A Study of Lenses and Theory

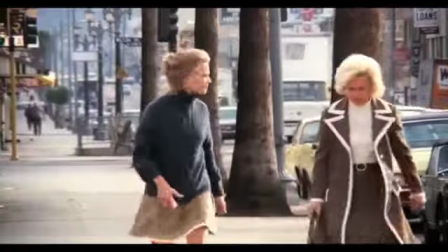[4:19]
That is, both filmmakers chose to use a telephoto zoom from roughly
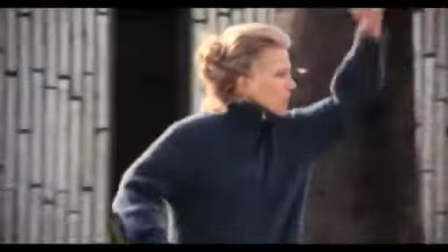[4:25]
30 to 400mm in focal length. This scene is famous for having been shot 500 feet away from the subject.
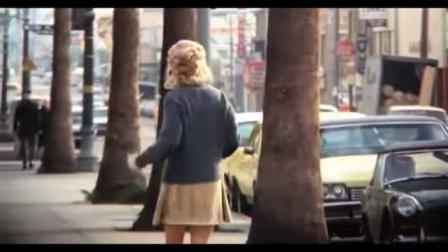[4:34]
A standard scene from a standard film is usually shot between 100 to 50 feet at the most.
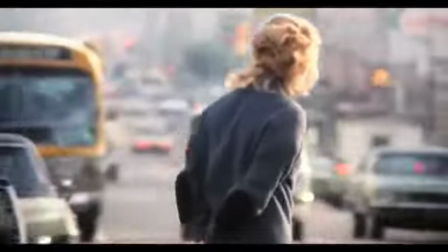[4:41]
Cassavetes, however, does not adhere to this rule. Cassavetes comes from the school of naturalistic filmmaking.
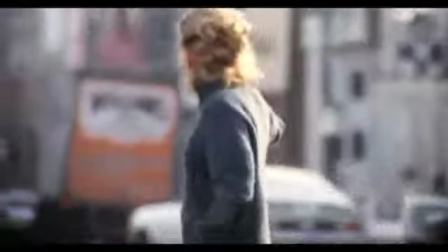[4:48]
It is therefore in the best interest of this documentarian approach that the camera is nowhere to be seen to the point of virtual invisibility.
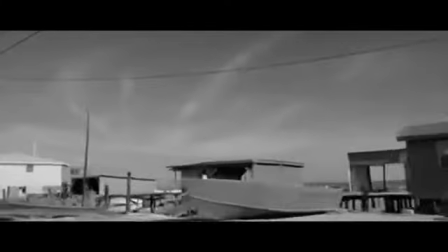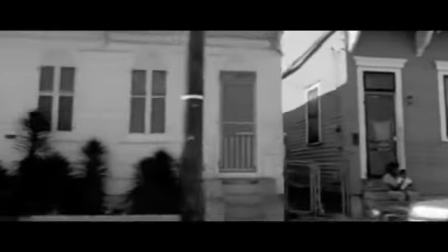[5:04]
Down by Law is arguably Jim Jarmusch's finest work, starring Roberto Benigni, John Laurie, and Tom Waits, with cinematography by Robbie Mueller.
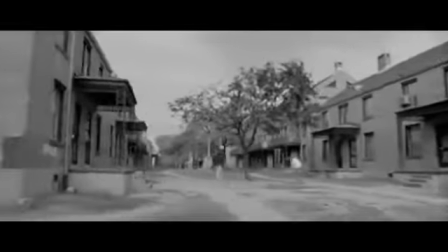[5:12]
Moeller, like many cinematographers for independent directors, are no stranger to prime lenses.
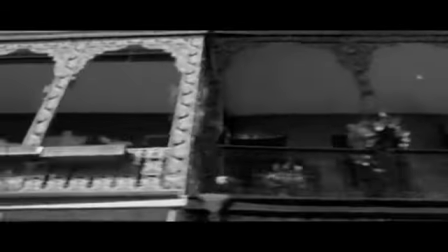[5:17] Watch out for Bobby, maybe cheating. It's no joking.
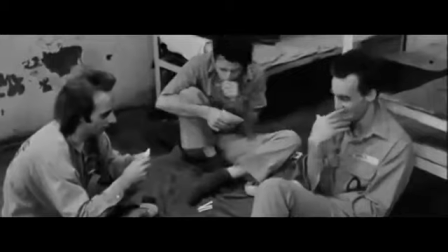[5:21] Look where I am.
To review, the definition of prime lens is a lens with a fixed focal length.
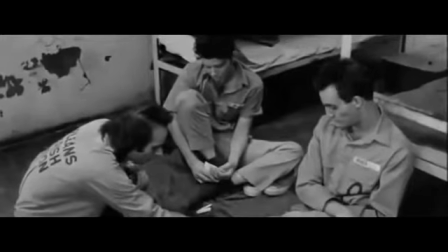[5:30]
The variation in prime lenses are often denoted by the focal length in millimeters,
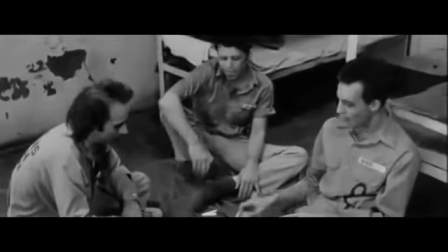[5:35]
the most common being 24, 25, 30, 50, and 80 millimeter.
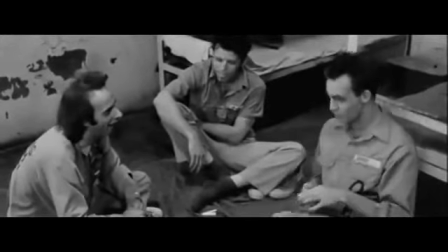[5:43]
In this scene, cinematographer Robbie Mueller uses a 25 prime.
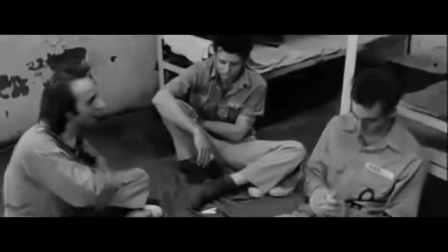[5:48]
One of the key factors that play into a cinematographer's choice of prime lens is location and subject distance.
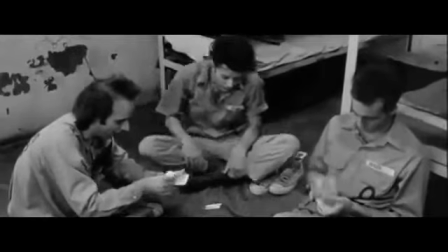[5:55]
In the case of this scene, John Laurie, Tom Waits, and Roberto Benigni sit relatively close to the camera but in a very confined location.
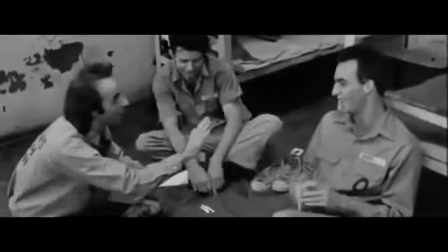[6:04]
The lens of choice is therefore a 25mm prime, a lens with a relatively small focal length, and therefore a much wider refraction angle.
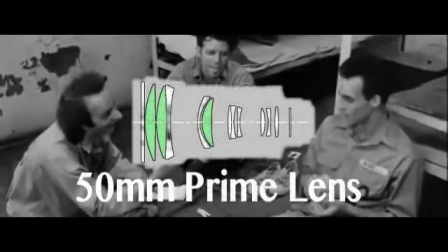[6:14]
It's important to understand that in any given cinematic prime lens, one will find an assembly of both concave and convex lenses placed aside from one another.
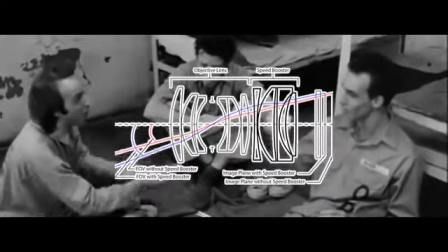[6:25]
This creates a complex chain of mediums through which rays refract, reflect, refract, reflect, and so on.
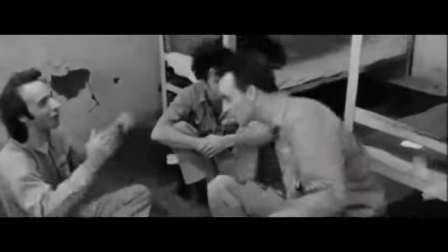[6:33]
A standard cinema lens will have about 6 different glass pieces, both concave and convex, paired next to each other.
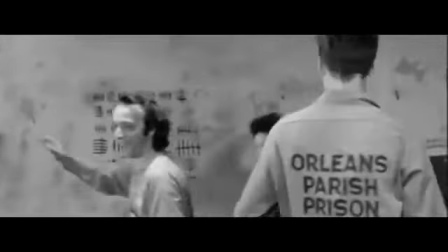[6:40]
Since a ray traveling through a concave lens has a dispersed refraction angle,
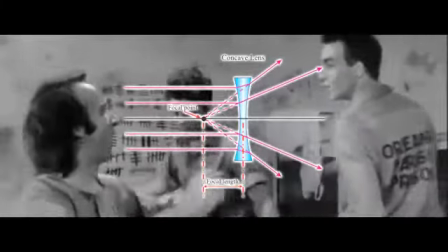[6:45]
the focal point of the rays will reflect off of the concave lens and intersect in front of the glass as opposed to behind,
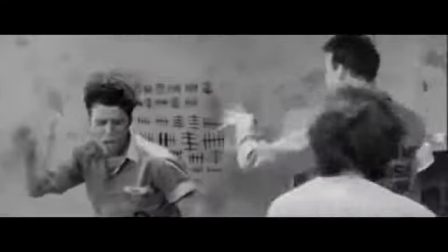[6:52]
creating an imaginary image. A convex lens has a converging refraction angle,
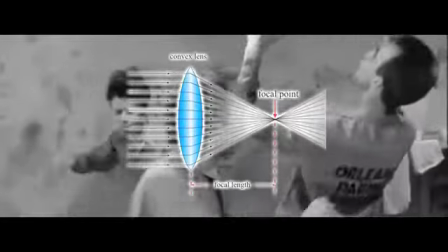[6:58]
causing the rays to intersect at a common focal point behind the lens, and as a result, creating a real image.
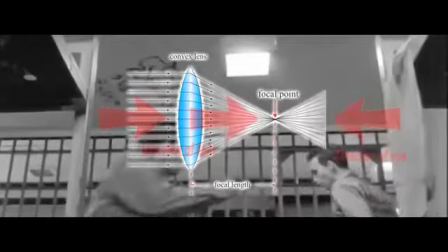[7:05]
A real image is denoted as such because the light rays travel towards the eye.
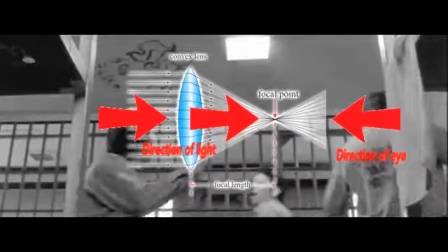[7:10]
In other words, the light seen is real, unreflected light.
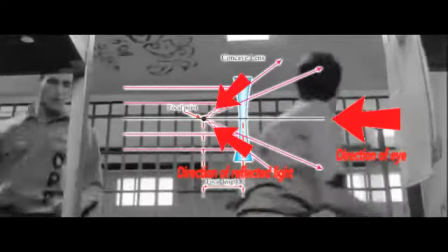[7:15]
A virtual image, however, intersects at a focal point through reflected light rays, and therefore the light seen by the eye is merely a reflection.
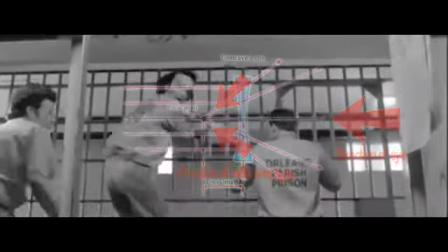[7:24]
Reflected light, as opposed to non-reflected light, is commonly referred to as virtual or fabricated light.
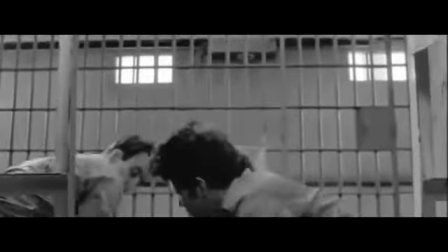[7:33]
Because a common cinematic prime lens is a combination of concave and convex lenses,
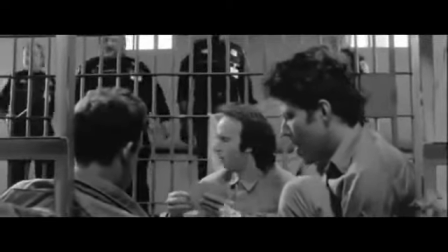[7:38]
the lens distorts the rays such that the image itself is left to a sort of ambiguity.
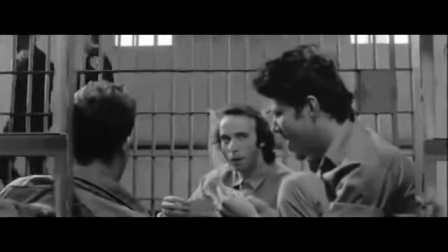[7:43]
It's neither real nor virtual.
All right, quiet. Kill the noise.
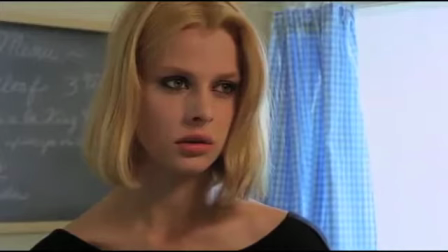[7:48] Let's go. Kill the noise. And then one night, she told him that she was pregnant.
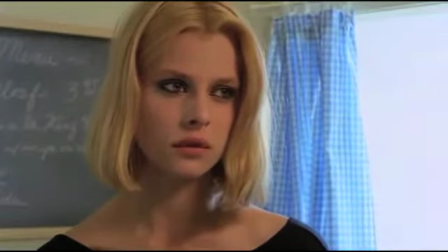[7:57] She was about 3 or 4 months pregnant, and he didn't even know.
Our last film to be discussed is Wim Wenders' Paris, Texas.
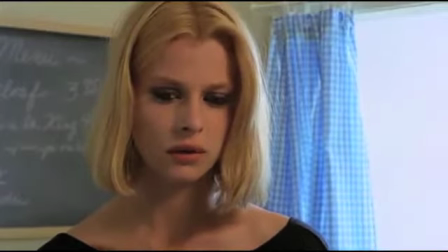[8:11]
Natasha Kinski stands in the foreground of this shot, hearing her long-lost husband's voice on a telephone line.
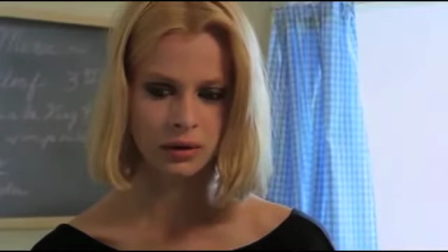[8:20]
This is perhaps one of the most fundamentally cinematic uses of a 50mm prime in cinema.